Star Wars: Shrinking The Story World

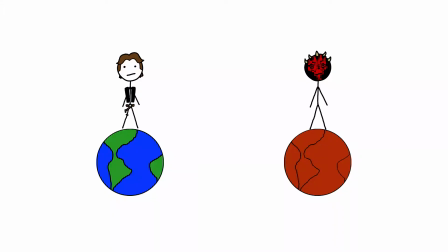[16:33]
That's another way in which the universe gets smaller.
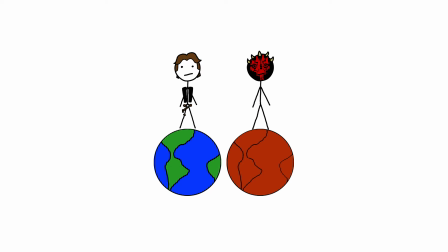[16:36]
Not only do things feel physically closer to each other, but unrealistically close in time as well.
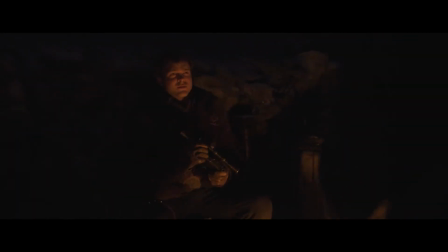[16:42]
To justify these crossovers, everything important needs to be happening all at once.
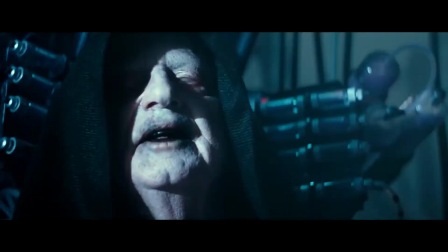[16:48]
Then there was The Rise of Skywalker, a film that was so concerned with referencing other movies that it forgot to make its own coherent plot.
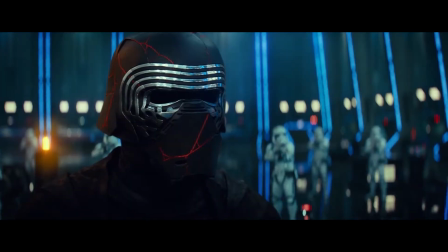[16:56]
Palpatine is alive. Rey is Palpatine's granddaughter. Snoke was made by Palpatine.
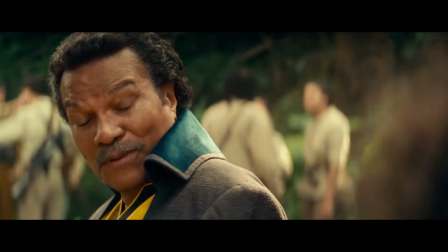[17:01]
Palpatine has been putting voices in Kylo Ren's head. Lando shows up and is maybe this woman's father?
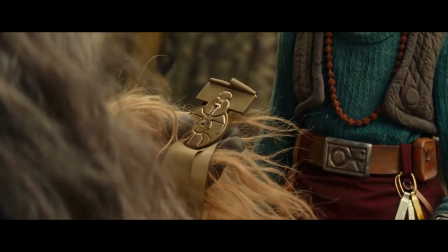[17:06]
Chewie gets a medal as if they refused it to him on Yavin and he spent the last 35 years bitterly waiting for one.
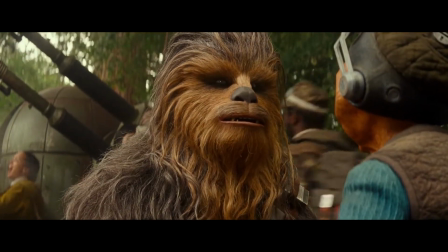[17:12]
What the fuck?
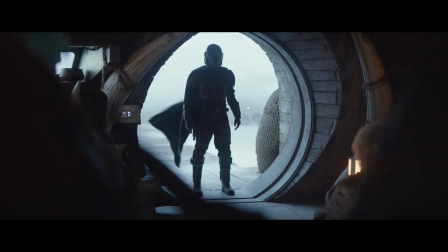[17:19]
But then, they released a little show called The Mandalorian. And once again, it seemed like Star Wars had been saved.
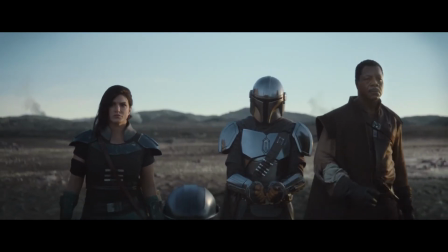[17:28]
This was a real breath of fresh air for the franchise. A new cast of characters, new locations, a new plot, totally separate from the films.
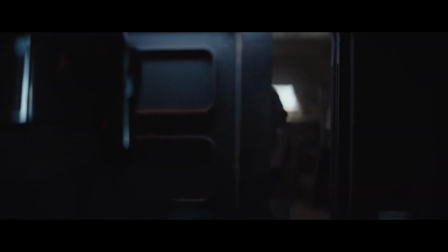[17:37]
They reused things that were familiar from the films, but they were always things that felt like they naturally fit into the story.
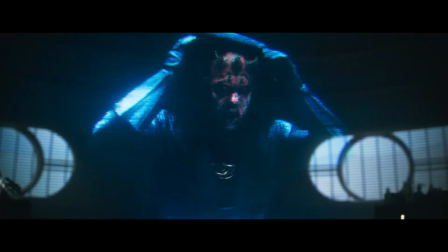[17:43]
The show wasn't saying, here's that one character you recognize, what are the odds he'd show up here?
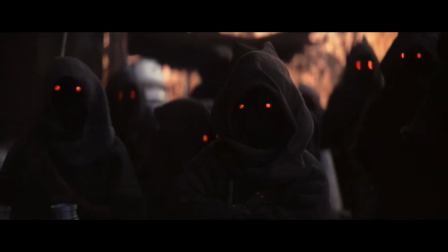[17:48]
It was saying, here are some Jawas, they're a race of creatures, so it makes sense they'd be in various places across the galaxy.
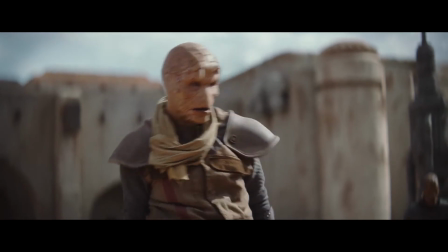[17:55]
Or, here's a droid that looks like IG-88. Naturally, since droids are mass-produced, it makes sense you'd see more than one of them that look alike.
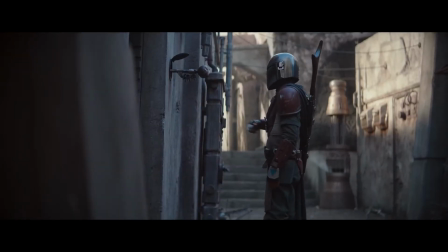[18:02]
The show's references were always ones that simply served to give it the Star Wars aesthetic, without ever shoving a specific callback down the audience's throat.
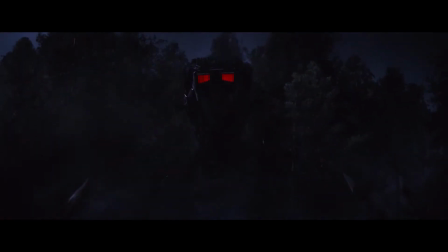[18:11]
One of my favorite examples of this was the appearance of the AT-ST in Episode 4.
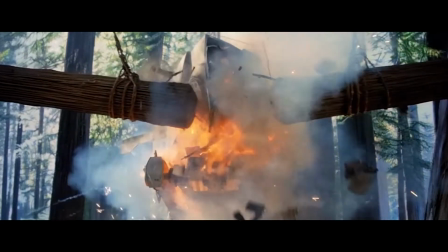[18:16]
The audience was already familiar with the AT-ST and what it is capable of, but this episode completely recontextualized it.
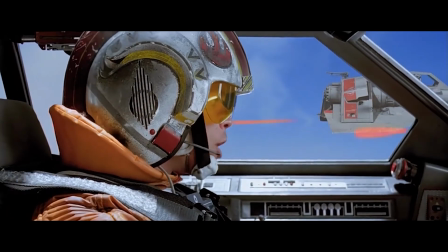[18:23]
From the cockpit of Luke's snowspeeder in Empire Strikes Back,
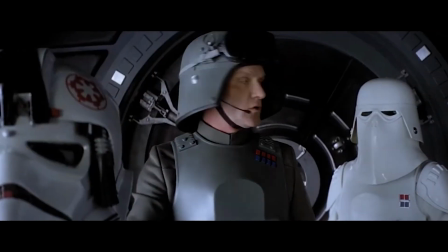[18:27]
the many tiny AT-STs look insignificant and non-threatening, not something he has to worry about.
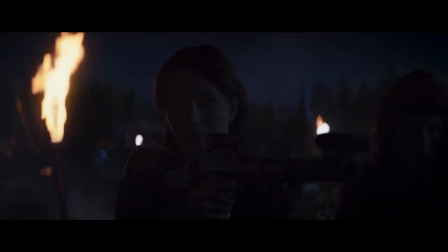[18:32]
But from the ground to the Mandalorian and a group of villagers, one AT-ST appears massive and daunting.
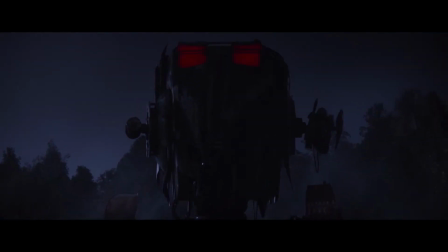[18:39]
Taking it out is a major feat. This does a great job of establishing disparity in scale.
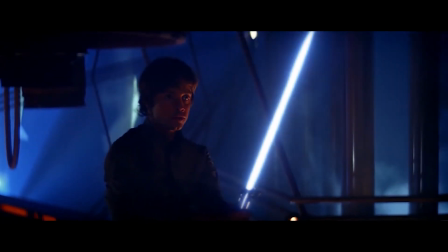[18:46]
We're not watching Star Wars from the perspective of a great hero. We're watching Star Wars from the perspective of a normal guy.
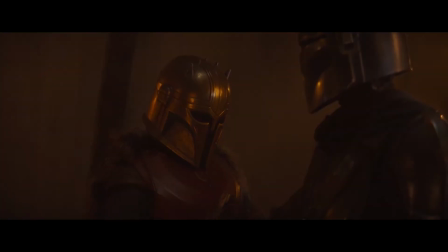[18:54]
The series created new lore, it fleshed out the Mandalorian culture in interesting ways,
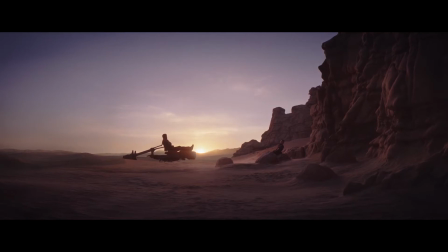[18:59]
and it obviously cared more about achieving the style of Star Wars while making its own story than reusing the old characters.
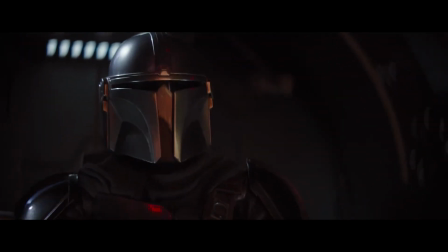[19:06]
The closest thing I can think of to a crossover in this show is probably the planet of Tatooine, and that barely qualifies.
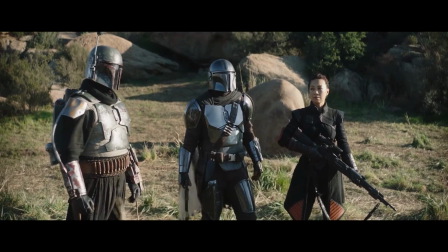[19:15]
And then Season 2 had to come along and screw it all up. Mandalorian Season 2 wasn't bad,
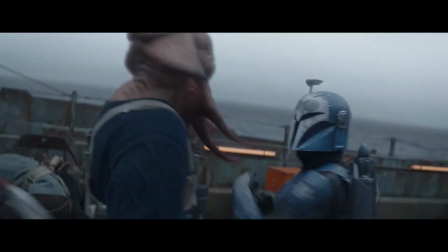[19:22]
but it was clear that at some point the show had become far more concerned with making the Star Wars franchise more interconnected than it was with telling a good story.
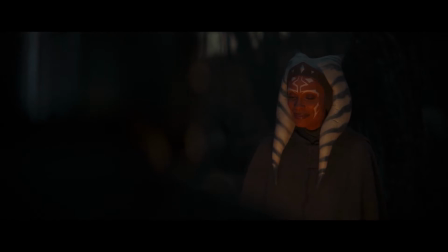[19:31]
Now, almost every episode saw a new cameo. Episode 1, The Mandalorian finds Boba Fett's old armor.
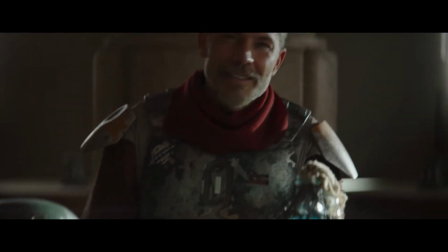[19:38]
But, here's the twist, someone else is wearing it. I initially thought this was brilliant.
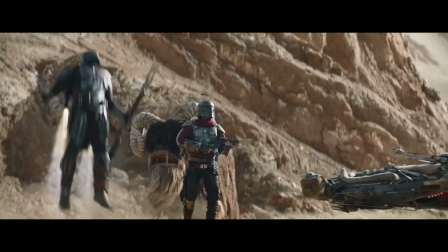[19:44]
It was a great way to reintroduce the best aspect of Boba Fett, the cool factor, while also doing something new rather than retreading old ground.
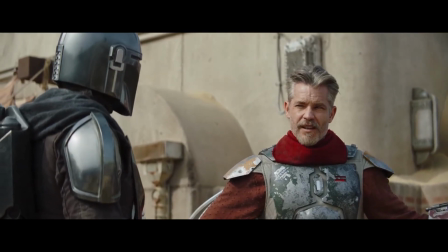[19:53]
I honestly would have preferred they stuck with Cobb Vanth rather than bringing back Boba Fett because,
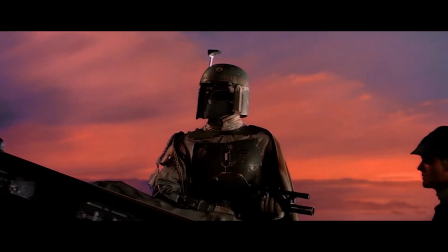[19:58]
let's face it, the only thing people liked about Boba was his armor. He never actually did anything.
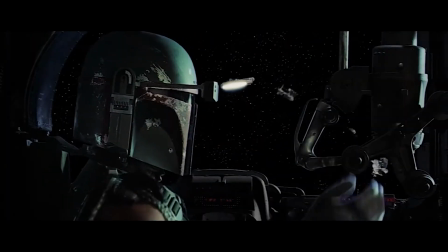[20:05]
He mostly just stood around, said a few lines, tracked down Han Solo, then got taken out in the lamest way possible.
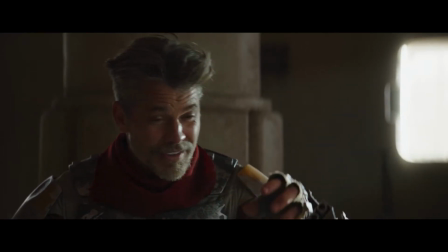[20:11]
The way this episode started made it seem like they were going to ignore the fan hype around a falsely built up
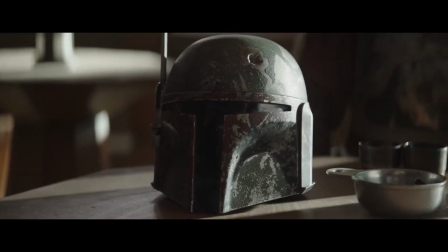[20:17]
character and instead keep the one thing people actually liked about him while simultaneously introducing a new,
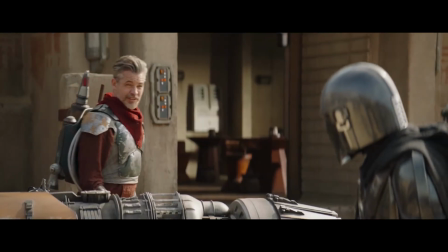[20:23]
engaging character. I would have loved to see a show about this guy. He actually had a personality.
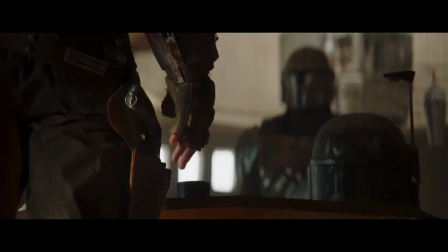[20:29]
He was cool, he had the Western cowboy aesthetic, and he was something new.
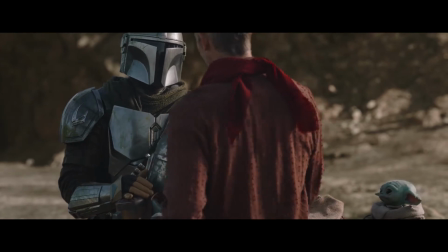[20:34]
They could have had the episode end with Vanth agreeing to give up the armor, but the Mandalorian begrudgingly allowing him to keep it, deciding that he was worthy of it.
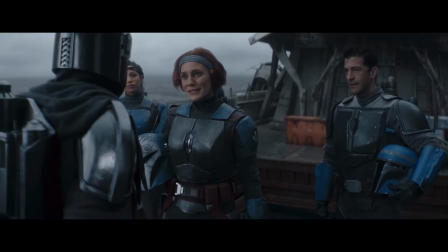[20:43]
A lot of Mandalorian Season 2 saw questions about what being a Mandalorian truly means, so this idea would work story-wise as well.
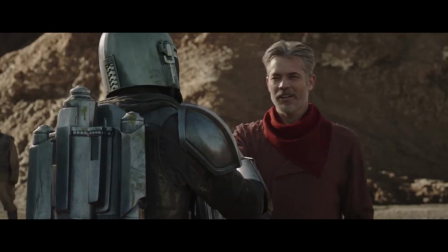[20:52]
Vanth proved his honor, and thus he is worthy to call himself a Mandalorian.
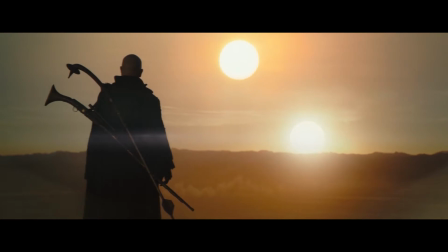[20:56]
But instead, we go the boring route, and at the end of the episode we see that Boba Fett is in fact still alive and well.
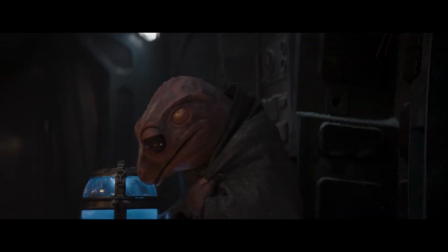[21:04]
Episode 2 didn't have any cameos, save for those Resistance pilots from Season 1,
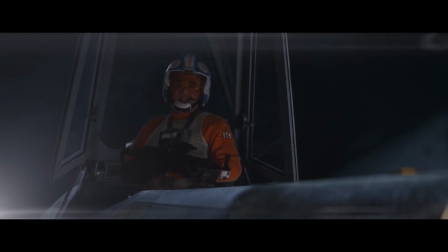[21:09]
which is relatively minor except for the fact that they may be playing a larger role in a future series.
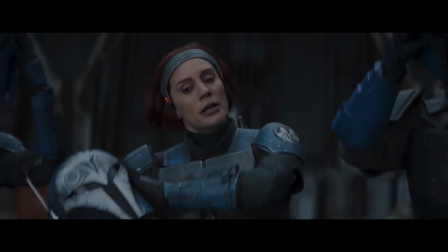[21:14]
Episode 3 saw the return of Bo-Katan from the Clone Wars and Rebels.
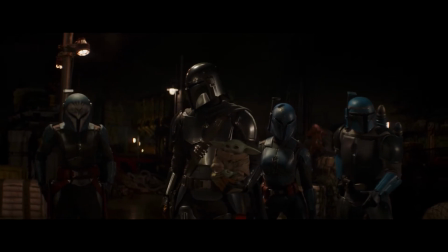[21:18]
Given that she's a Mandalorian and the show is about Mandalorians, I can reluctantly give this one a pass.
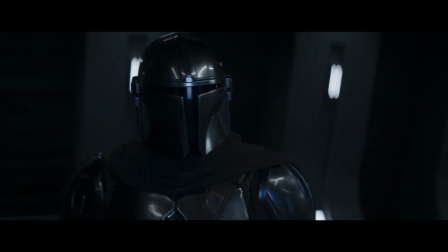[21:25]
Episode 4 hinted at a potential connection between the Mandalorian and the creation of Supreme Leader Snoke by suggesting that the child was involved in the initial cloning process.
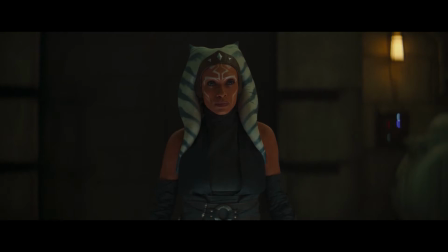[21:34]
Then, Episode 5 saw the reintroduction of Ahsoka Tano. This is where things started getting excessive for me.
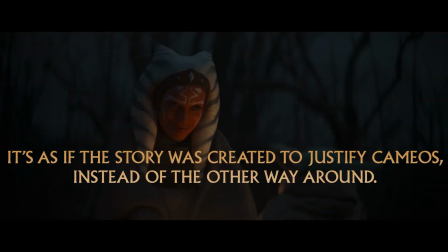[21:41]
Why did it need to be Ahsoka Tano? What did her involvement specifically add to the story?
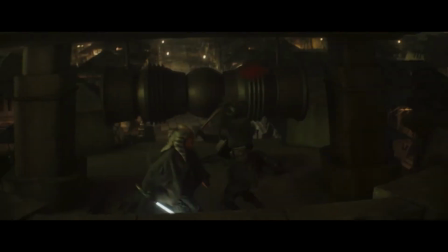[21:46]
It just had to be some Jedi. It could have been Jedi Master John Smith, the Ewok Jedi.
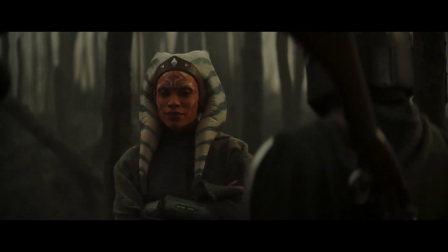[21:53]
Hell, that would have made more sense because Ahsoka isn't even a Jedi at this point in the story. She acts like one throughout the episode, but then also mentions that she isn't one.
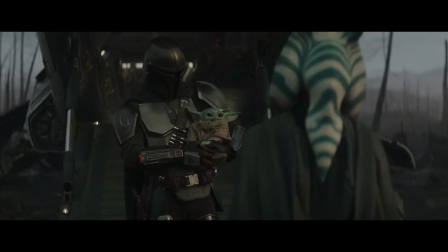[22:02]
She says Baby Yoda can't be trained because he formed attachments, but she's not a Jedi, she doesn't follow that code.
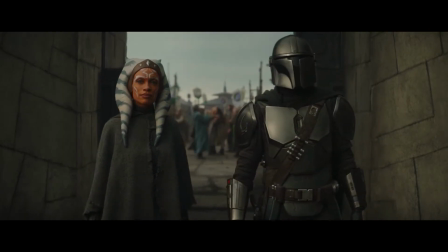[22:09]
No, they used Ahsoka Tano specifically to set up other shows, and because they knew that fans were going to freak out when they saw her.
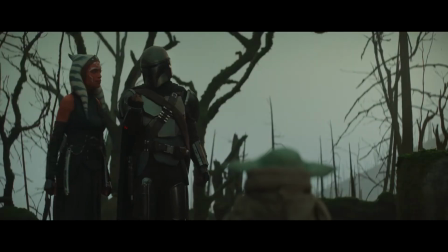[22:17]
I remember her, she was in the Clone Wars. Wouldn't it have been interesting to introduce a new character here like they did with Cobb Vanth in Episode 1?
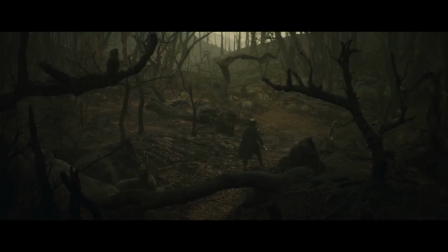[22:25]
Or for him to find no Jedi and to be forced to follow some clues to get to where he's trying to go instead? And even though you technically don't have to know who Ahsoka Tano is to understand what's going on in this episode,
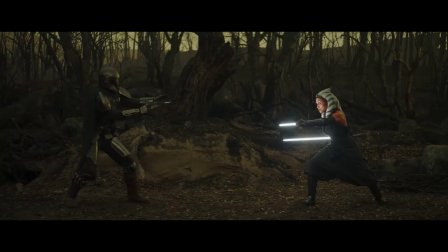[22:37]
I think the amount of references in her dialogue and general sense of importance she gives off would make the average person who hasn't seen any of the shows begin to suspect that they're
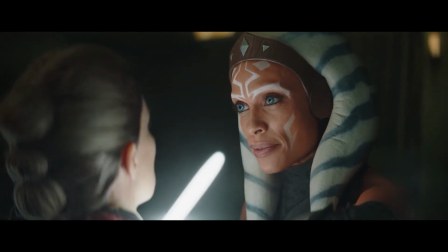[22:45]
missing something.
Where is Grand Admiral Thrawn?
Yeah, I'll do you one better.
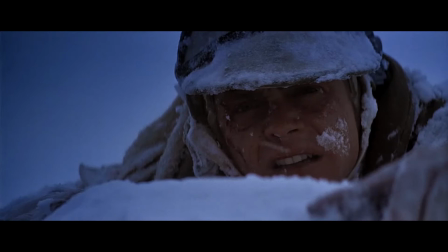[22:53]
Who's Grand Admiral Thrawn? In The Empire Strikes Back, when Obi-Wan says, "Go to Dagobah,
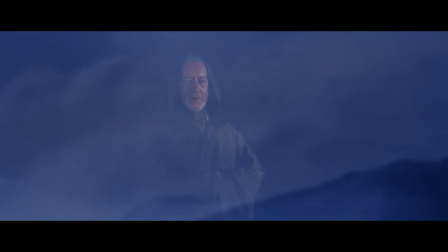[23:01]
there you will find Yoda," it isn't followed with a long pause and a swell of music, because you're not expected to recognize that name.
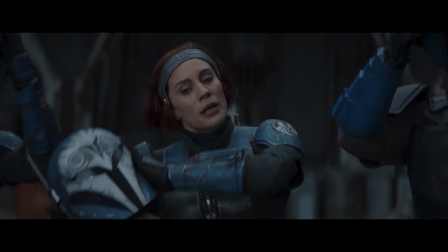[23:08]
But here, that's exactly what happens because they expect you to have done your research.
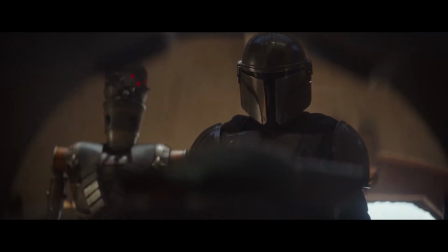[23:13]
And the sad part is that before, they didn't. Back in Season 1, the references were all basic Star Wars concepts, and those that weren't were very minor things placed in as Easter eggs,
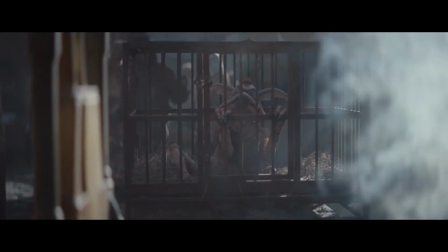[23:24]
things that didn't draw attention to themselves, that a die-hard fan could point at and say,
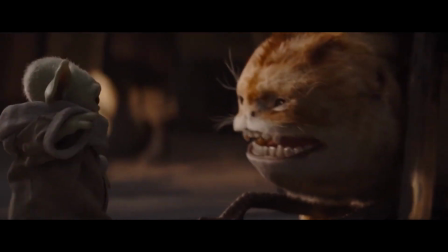[23:29]
"I know what that is," and a casual viewer wouldn't even notice without missing something. That's the type of callback these movies should be trying to make.
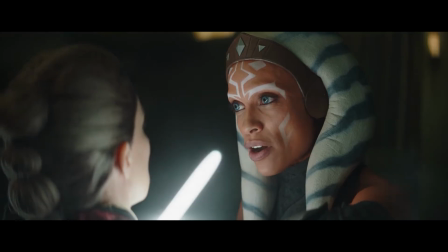[23:37]
Instead, they come off as advertisements. Want to understand what's going on? Go watch our other shows on Disney+.
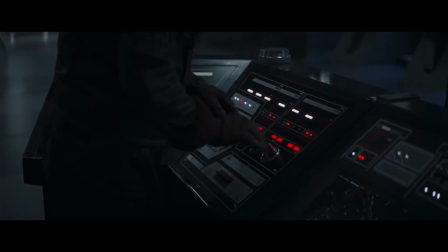[23:44]
The point is, after watching an episode, a person shouldn't have to go onto Google and look up who is Grand Admiral Thrawn.
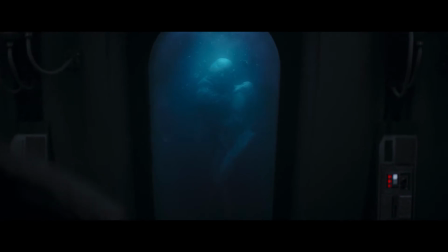[23:53]
Star Wars as a whole has its head stuck so far up its own ass at this point that you need a reading list if you want to understand what the fuck anyone is talking about.
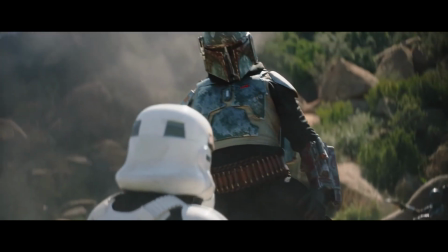[24:02]
In Episode 6, Boba Fett made his official debut.
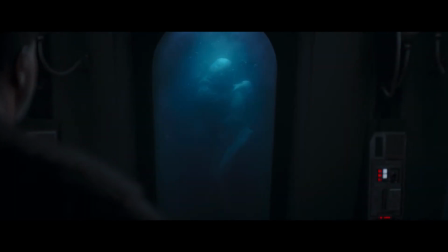[24:05]
Nearly every episode at this point had brought in a pre-existing Star Wars character for a one-off cameo, just to remind the audience that this is a Star Wars show.
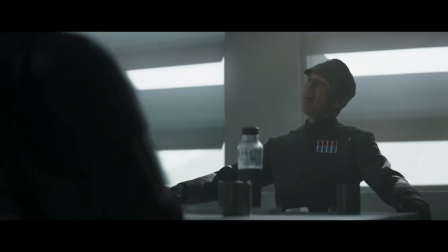[24:14]
Notably, Episode 7, possibly the best episode of the season, did not introduce any new cameos, focusing entirely on the show's original characters.
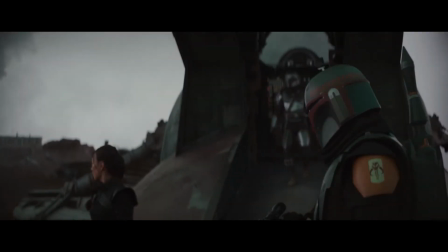[24:23]
Boba Fett didn't even need to be here.
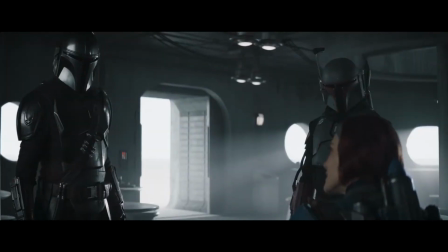[24:26]
In fact, he didn't really need to be in the show at all, becoming pretty much irrelevant after getting his armor, with nothing left to contribute.
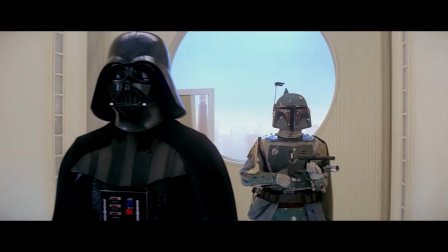[24:33]
Just standing around in the background, like the good old days. He was just waiting until he could do his post-credits scene.